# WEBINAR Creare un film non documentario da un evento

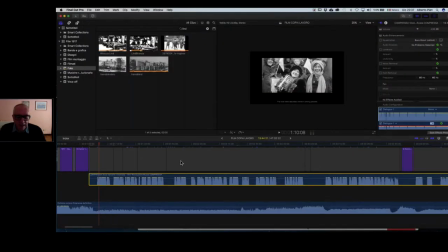[81:56]
Perché horror? Perché, per esempio, in determinati momenti del film noi creiamo
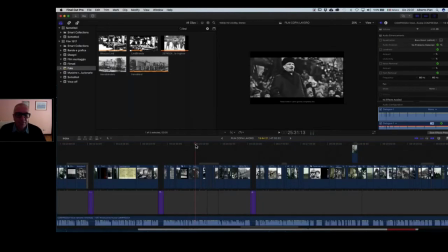[82:08]
una suspense che si ricollega come sensazione.
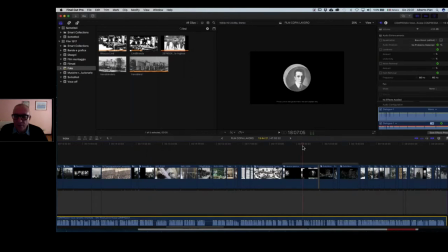[82:17]
Dunque, per esempio, qua, dov'era? Eccolo qua. Qua.
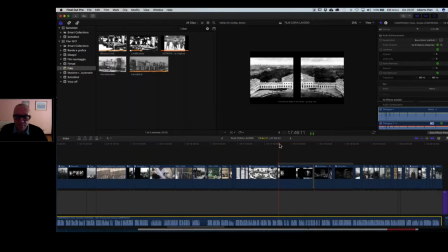[82:21] Dai due lati del corridoio partono due personaggi incaricati di fare...
Se voi prestate attenzione, tutta questa parte...
Il 14 marzo, il principe, il 14 marzo è contro rivoluzione.
Allora, se voi guardate tutta questa parte...
Incaricati di che... fare il lavoro su.
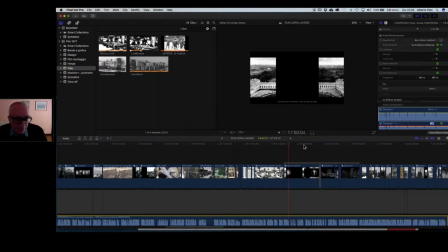[82:40]
Tutta questa parte che parla della formazione del governo, quello che sta succedendo, quindi è un flashback che torna indietro ai giorni precedenti rispetto ai quali la narrazione era arrivata. Questa parte diventa il preludio al movimento generale
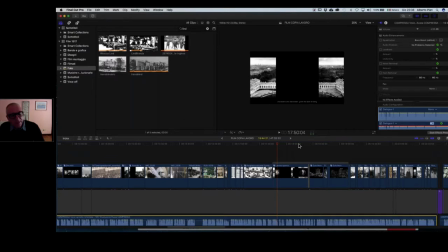[82:59]
che precipita poi nei mesi seguenti in una serie di eventi. Dunque la musica horror è interessante perché, prima di tutto, perché è familiare e tutti la conoscono,
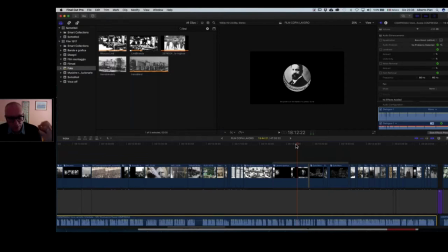[83:14]
tutti sanno che quando si ascolta quella musica, quella colonna sonora, si è dentro un certo ambiente e sta per accadere qualcosa. In secondo luogo, io avevo bisogno, siccome la trattazione di questo punto era un po' lunga,
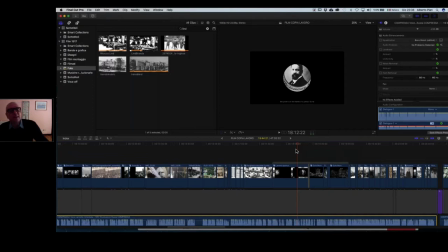[83:31]
e avevo bisogno di sostenere l'attesa abbastanza e quindi non c'erano artifici che avrebbero potuto essere
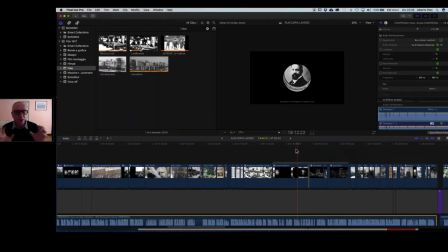[83:44]
organizzati in modo valido se non una sola colonna sonora che sostenesse tutta l'architettura in modo che lo spettatore si riconoscesse in questa continuità.
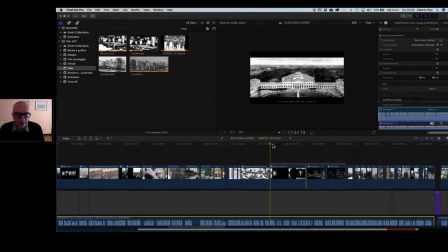[83:59]
Perché beh, questo sarebbe anche un altro tema importante da analizzare, che è appunto la continuità del montaggio.
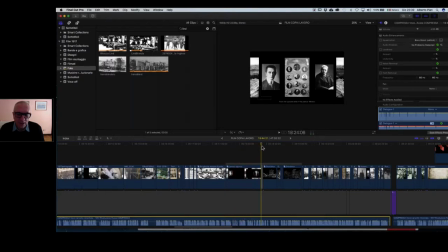[84:07]
Che viene rappresentato anche attraverso questa diversità, lo vedete qua, proprio questo punto, siamo al 17° minuto circa del film. Quindi sono degli effetti, ma degli effetti di movimento, non c'è nessun effetto straordinario, non ci sono filtri particolari, ok?
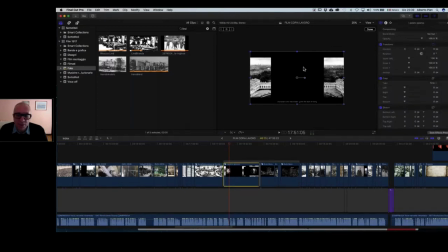[84:27]
Sono costruiti con i keyframe, questi effetti, tutti costruiti con i keyframe. E mostrano attraverso una varietà
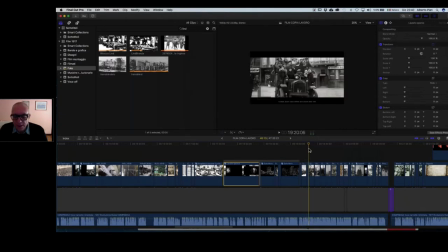[84:46]
una trattazione che non era così semplice da rappresentare e che avrebbe rischiato di uccidere il film a metà, nella sostanza, sul quale io sono stato anche molto perplesso a lungo e ho avuto anche molte discussioni,
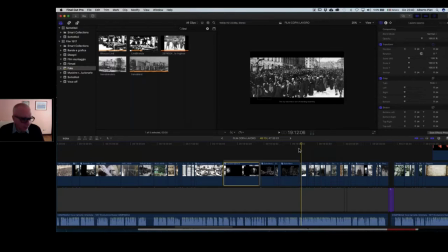[85:04]
perché io ero quasi quasi propenso a togliere questa parte o a ridurla all'essenziale. Invece tutti quanti, anche persone non esperte, esperti, eccetera, mi dicono no, bisogna lasciarla, perché è vero che c'è un calo, diciamo, rispetto ai ritmi narrativi,
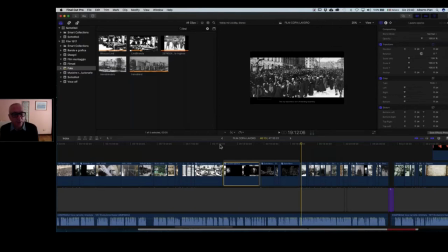[85:20]
ma si regge bene e poi è interessante perché si apprendono delle cose proprio sulla dinamica che altrimenti non si capirebbero. E allora ho lavorato molto a questo punto sulla dinamicità della rappresentazione delle immagini,
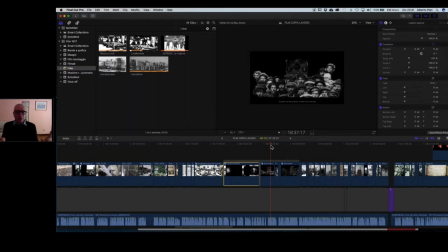[85:40]
perché la continuità della colonna sonora attraverso un vissuto che noi conosciamo, perché lo stilema dell'horror l'abbiamo tutti introiettato e quindi siamo tranquilli perché sappiamo dove siamo e stiamo andando verso qualcosa, verso un annuncio di qualche cosa.